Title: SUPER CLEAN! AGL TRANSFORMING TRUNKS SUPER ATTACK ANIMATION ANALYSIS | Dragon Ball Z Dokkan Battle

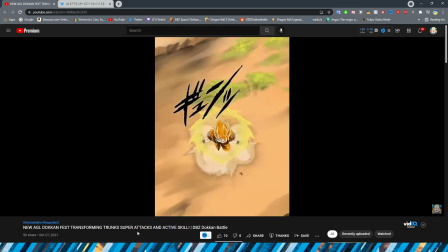3:07 They look pretty good Nice and fluid and the sprites on Goku obviously are very high quality as well
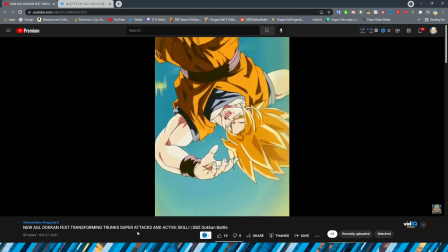3:13 Of course being from a newer essay it makes sense given my man the work and this spin kick is very cool
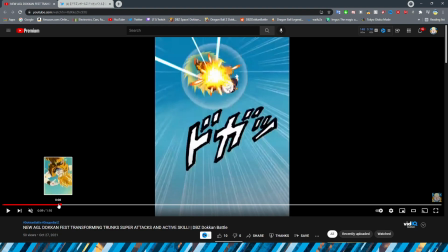3:19 I really really like by the way The way that they did the movement
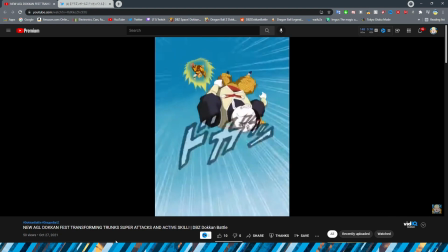3:25 on his foot obviously this is just a couple of frames but they made the asset look like that it was swiping down um i really
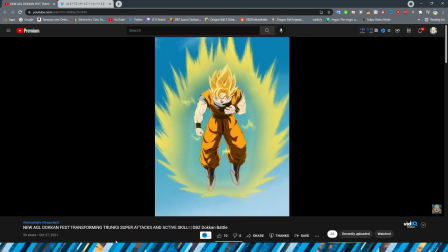3:34 don't have too many complaints honestly with this one um i think it's really good and then especially here at the end the key looks great and obviously him
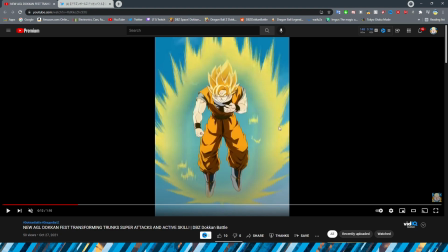3:42 holding his chest and that facial expression is spot on to the anime that is
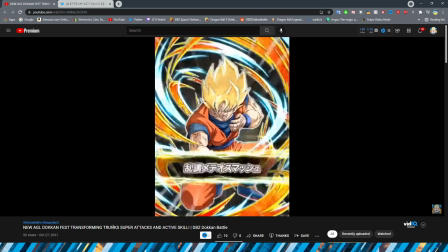3:46 literally perfect um to how he looks in the anime when
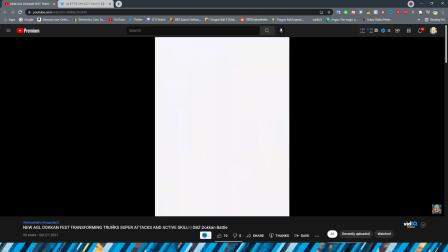3:51 he's you know in this particular scene it looks absolutely fantastic if i do
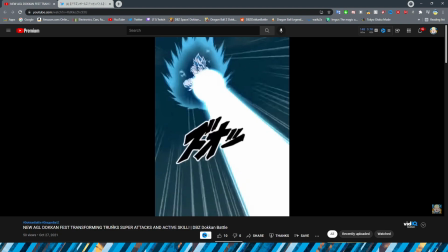3:56 say so myself and then the blue also looks good obviously the intense expression on
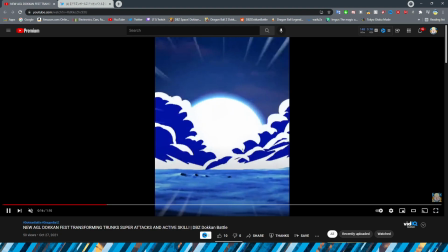4:00 goku um fits because of course he's in a lot of pain the only thing that kind of stinks is i will say that kamehameha was really weak
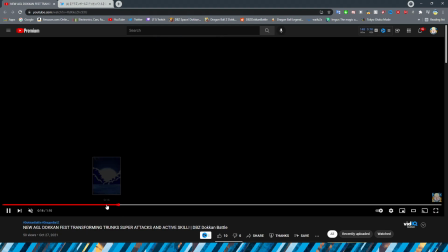4:07 um the smoke is fine and i guess the explosion is just okay because it's just kind of it looping but this does feel like it doesn't
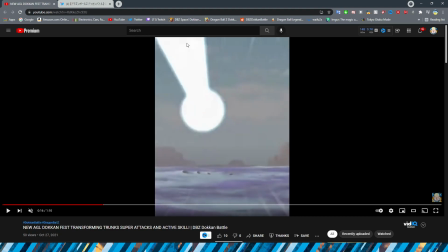4:15 really have a lot of impact after that great very impactful essay like just the thin beam moving and then it's like one frame and it just
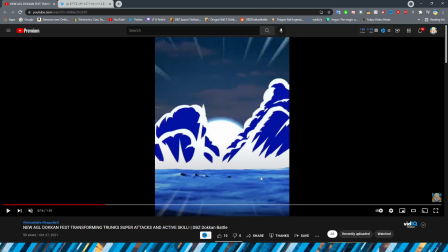4:23 explodes i don't know it's just kind of lame but the rest of it absolutely fantastic so definitely going to be a cool unit to get um from
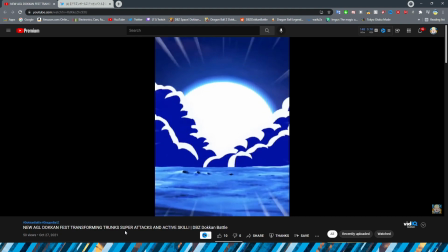4:32 the unfeatured pool for sure now moving on to trunks
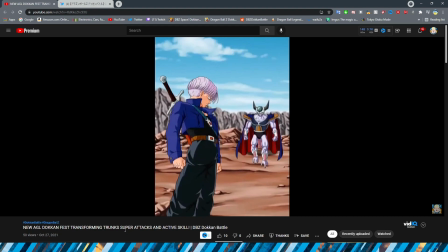4:36 obviously we have the base form essay here first this shot is very very cool i have to say that is one consistent theme that I've seen in this essay so far is that there are a lot of great standstill shots in this.
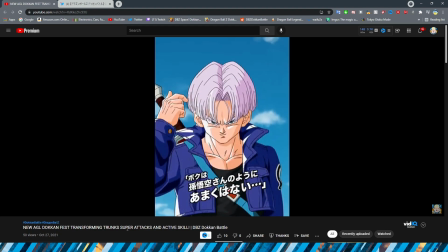4:51 Obviously, this looks super high quality with him moving his hair out of the way. Looks really, really good if I do say so myself.
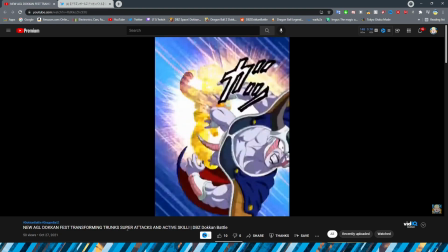4:57 And of course, jumps to him charging forward. The hair moving is also really, really nice.
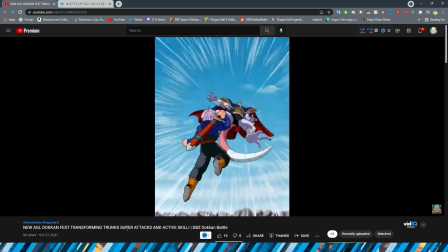5:02 Love the anime effect lines too. Also a very neat touch i will say i'm not always a fan of
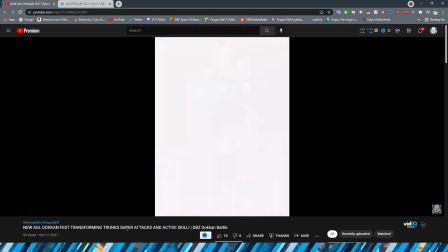5:10 dokkan doing smaller animations i guess um
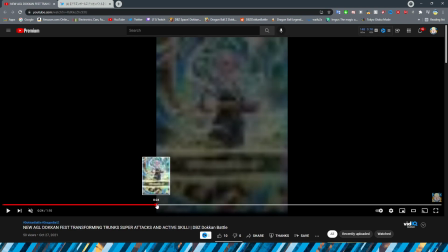5:15 like you know when trunks was just charging forward here right i don't know i think it's
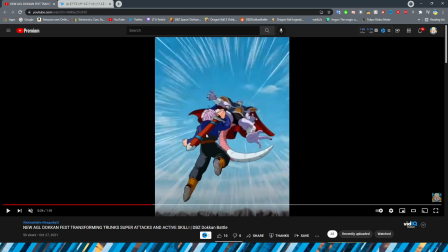5:20 just because i'm so used to seeing the higher quality assets right when they're a little bit
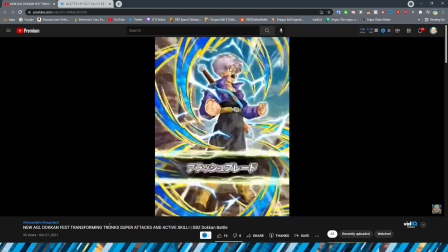5:25 closer up it makes this feel like the essay is like a little bit older right it just kind of like
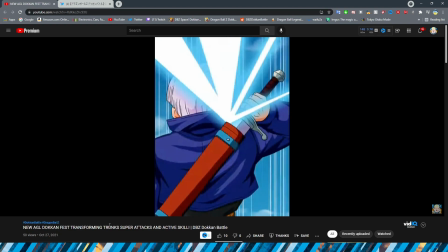5:33 i don't think that it's bad necessarily but i feel like that dokkan could do better
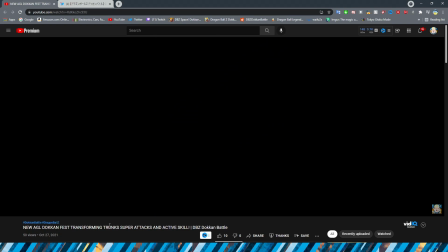5:38 than that that was very nice though with the slide there and then obviously um having all the cuts on the screen is very cool um and then of course this is super nice with him cutting right through obviously this is supposed to be like him cutting through the minions right very very nice i love the way that the hair flows as he dips out and the shadow looks really really
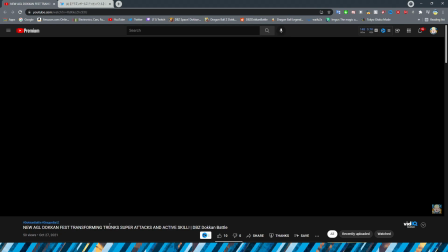5:59 cool very very nice effect so nothing too bad i will say the only complaint that i think i have about it um is if
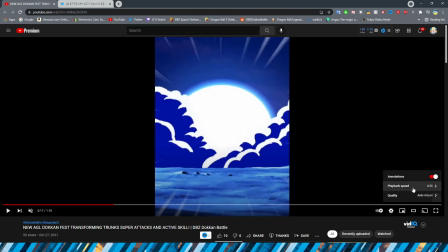6:09 we go back to regular speed it does feel a little bit disjointed
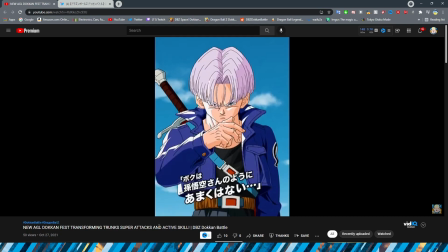6:13 like i think all of the individual parts are very very nice now feels like it's sped
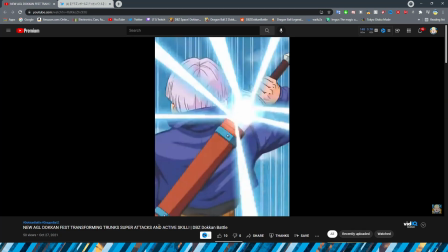6:18 up but it's just normal speed um but it's like i do feel like because it's trying to do a couple of different things in the one animation
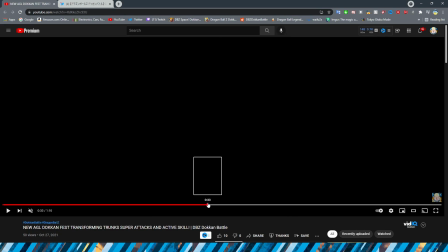6:26 um it does feel a little bit like the first half is almost like kind of different than the second half a little bit um not too
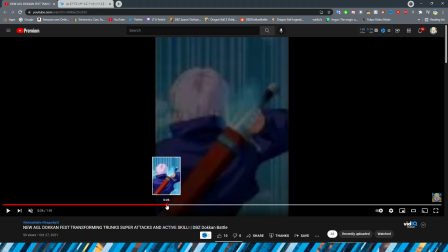6:34 much but like this whole thing where it's all the slashes right with the black
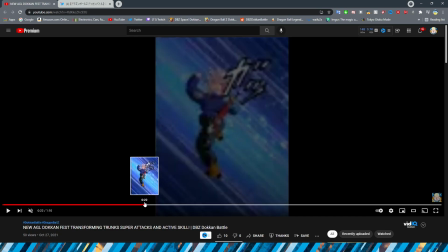6:39 i think feels a lot more connected than like this does i
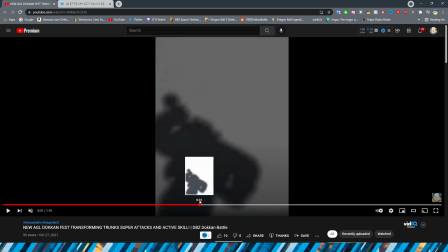6:43 don't know i could just be you know kind of i don't know thinking the wrong thing i guess it is just my opinion so i suppose that
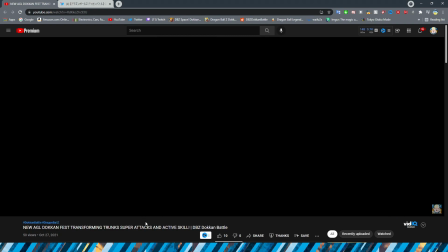6:52 impossible, but I think you understand where I'm trying to go with that. On to the active skill animation. The one thing that I will say about the active skill animation,
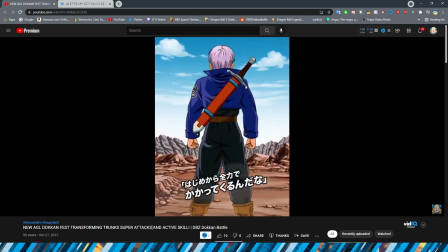7:03 as much as I think that it is pretty good, I feel like it could be better.
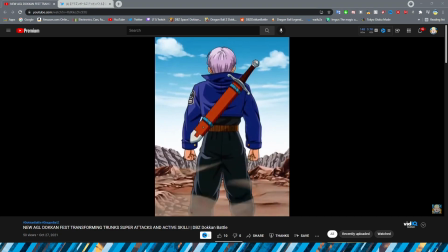7:11 The hair flowing is nice. Obviously, the dust flowing is really good too.